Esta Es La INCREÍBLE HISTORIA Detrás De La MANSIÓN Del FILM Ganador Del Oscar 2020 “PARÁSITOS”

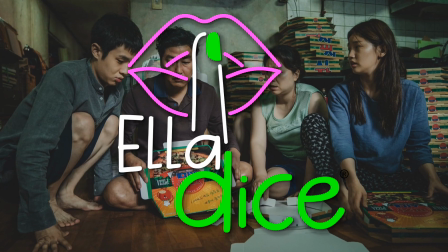5s
Hola, hola chicos, bienvenidos a Ella dice Curiosities.
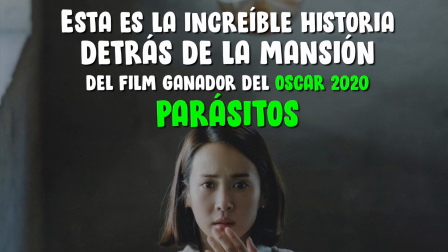9s
Hoy les presentamos esta es la increíble historia detrás de la mansión del film ganador del Oscar 2020, Parásitos.
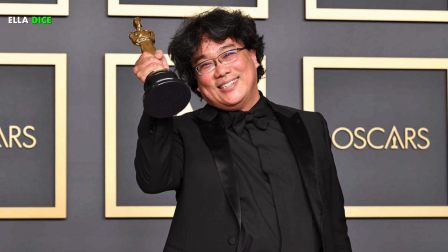19s
Este fin de semana, el cine coreano hizo historia, ya que durante la entrega de los Oscar, Parásitos, el film del cineasta Bong Joon-ho,
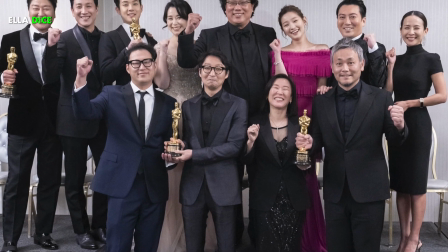26s
que combina comedia y tragedia, se convirtió en la primera película de ese país que triunfa en esta premiación al llevarse no solo los galardones a mejor director,
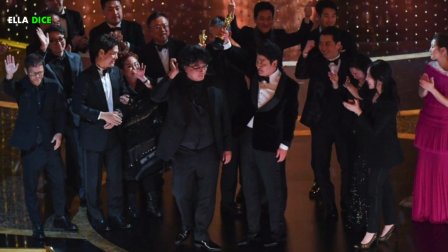35s
mejor guión y mejor film en lengua no inglesa, sino también el tan codiciado reconocimiento a mejor película del año.
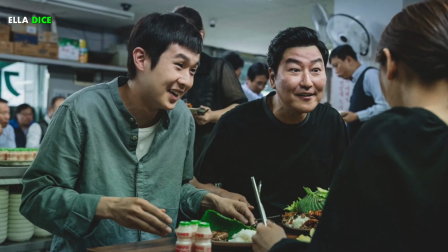42s
Parásitos relata una gran historia con un final totalmente inesperado,
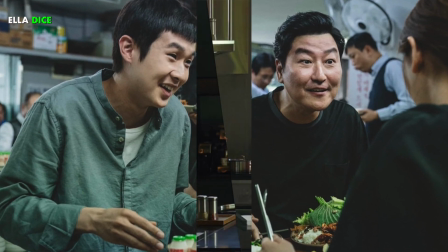46s
la cual se desarrolla en una increíble casa en la cual se suscitan varios de los momentos más desesperantes de la historia de la cinematografía.
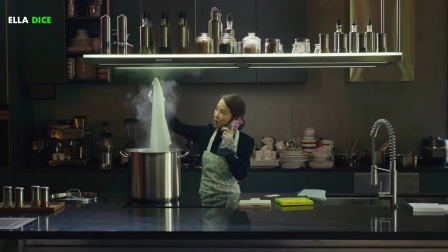54s
Y es precisamente por la gran expectación que esta construcción ha causado entre el público que el director de la cinta
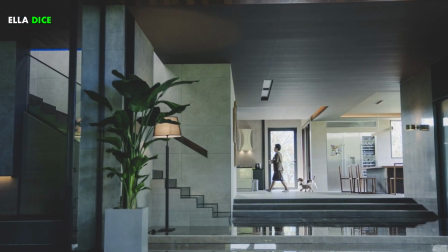61s
recientemente ha decidido compartir el increíble origen de la mansión que nos mostró en pantalla.
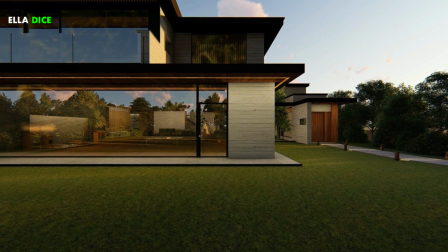67s
Bong Joon-ho declaró durante una entrevista que en su film quiso retratar lo que se siente entrar dentro de una familia adinerada
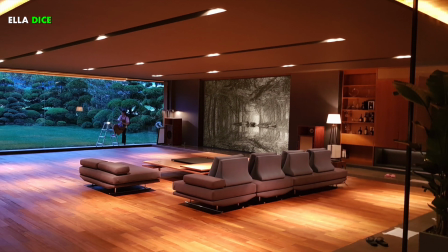74s
viniendo de una situación poco favorecedora debido a algo que él mismo experimentó en sus años de universitario.
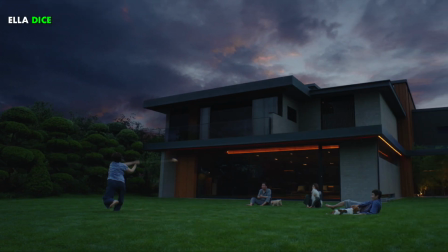81s
Durante mi juventud trabajé temporalmente como tutor y tuve la oportunidad de enseñar a niños de una familia millonaria.
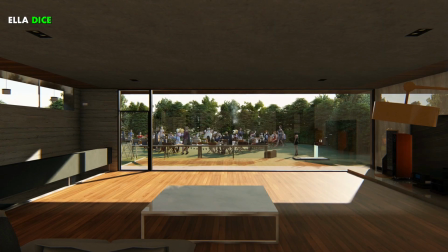88s
Su casa fue algo que yo no imaginaba que existiera y al entrar en ella tuve una extraña sensación,
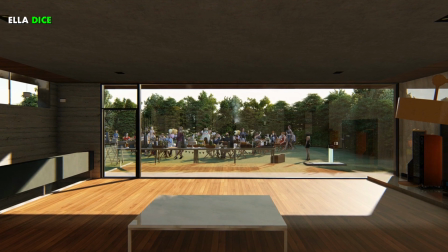95s
pues al mismo tiempo que estaba infiltrándome en la vida de esas personas, recibía una remuneración por ello.
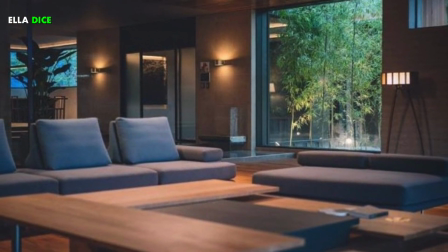101s
Del mismo modo, este director expresó que otra de sus grandes inspiraciones fue la admiración que tiene hacia Hitchcock y su película Psicosis,
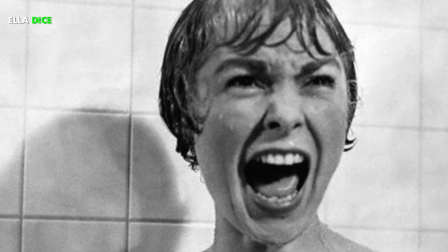110s
ya que esta también incluye una escalofriante casa cuyas escaleras conducen a los más temibles secretos.
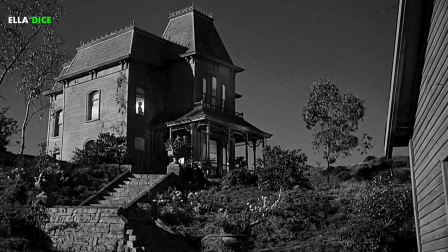117s
Admiro a Hitchcock y psicosis fue una referencia clave, ya que aunque la casa de Norman Bates no es tan lujosa,
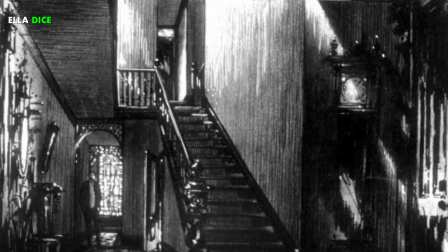124s
es un hogar con una escalera que conduce a los secretos que abajo acechan.
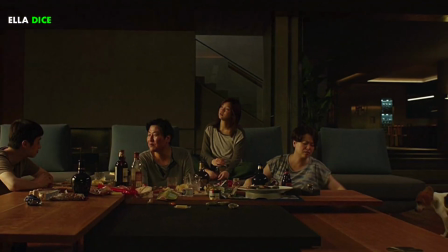128s
Ahora bien, según Bong Jong-ho, encontrar la locación que necesitaba para su proyecto fue una odisea,
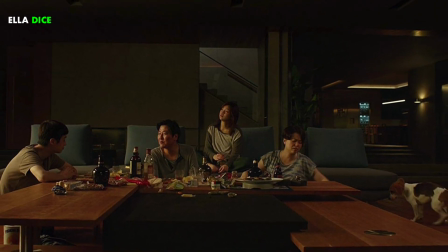135s
pues relata que ninguna vivienda le convencía, por lo que no tuvo más opción que diseñarla y mandarla a construir a su gusto,
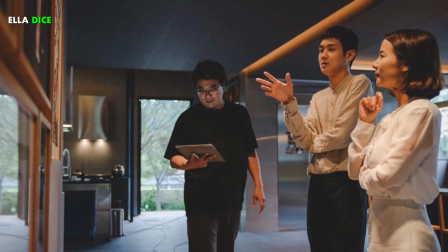142s
lo que significa que la lujosa casa que nos mostró fue hecha especialmente para el film,
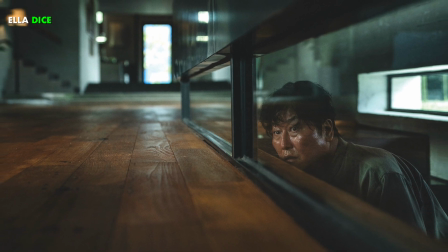148s
tarea que como imaginas también resultó bastante difícil, pues como la idea del cineasta era tan específica,
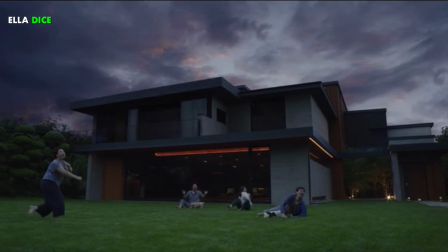155s
el pobre arquitecto encargado tuvo que considerar aspectos tan mínimos como por ejemplo el movimiento del sol.
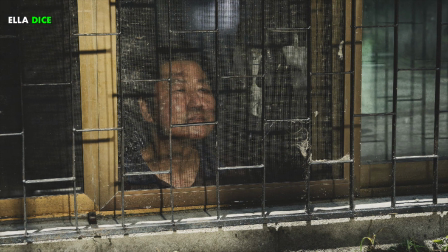161s
Pero espera, lo más increíble de todo es que la producción no sólo construyó esta mansión,
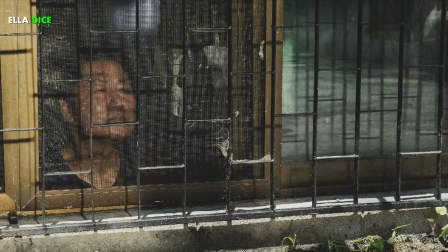167s
sino también todo el barrio donde vive la familia pobre, incluido el semisótano.
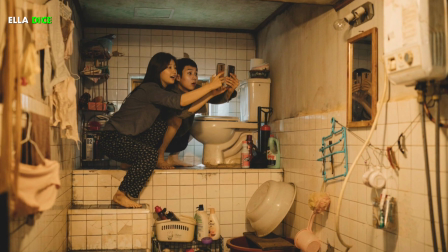172s
Un gran esfuerzo que evidentemente terminó valiendo la pena, puesto que la cinta ya es considerada una joya cinematográfica.
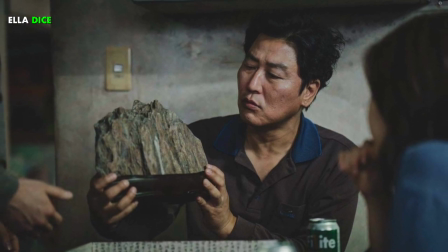181s
Aunque ahora, al menos a mí, me ha surgido una duda. ¿Será que hoy en día habrá alguien viviendo ahí?
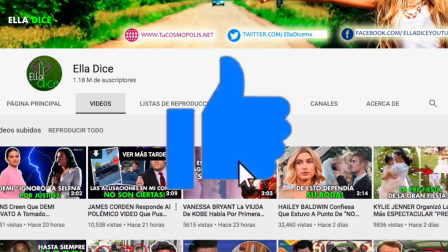189s
Si te gustó nuestro vídeo, compártelo, suscríbete y dale like. Yo soy Liz, hasta la próxima.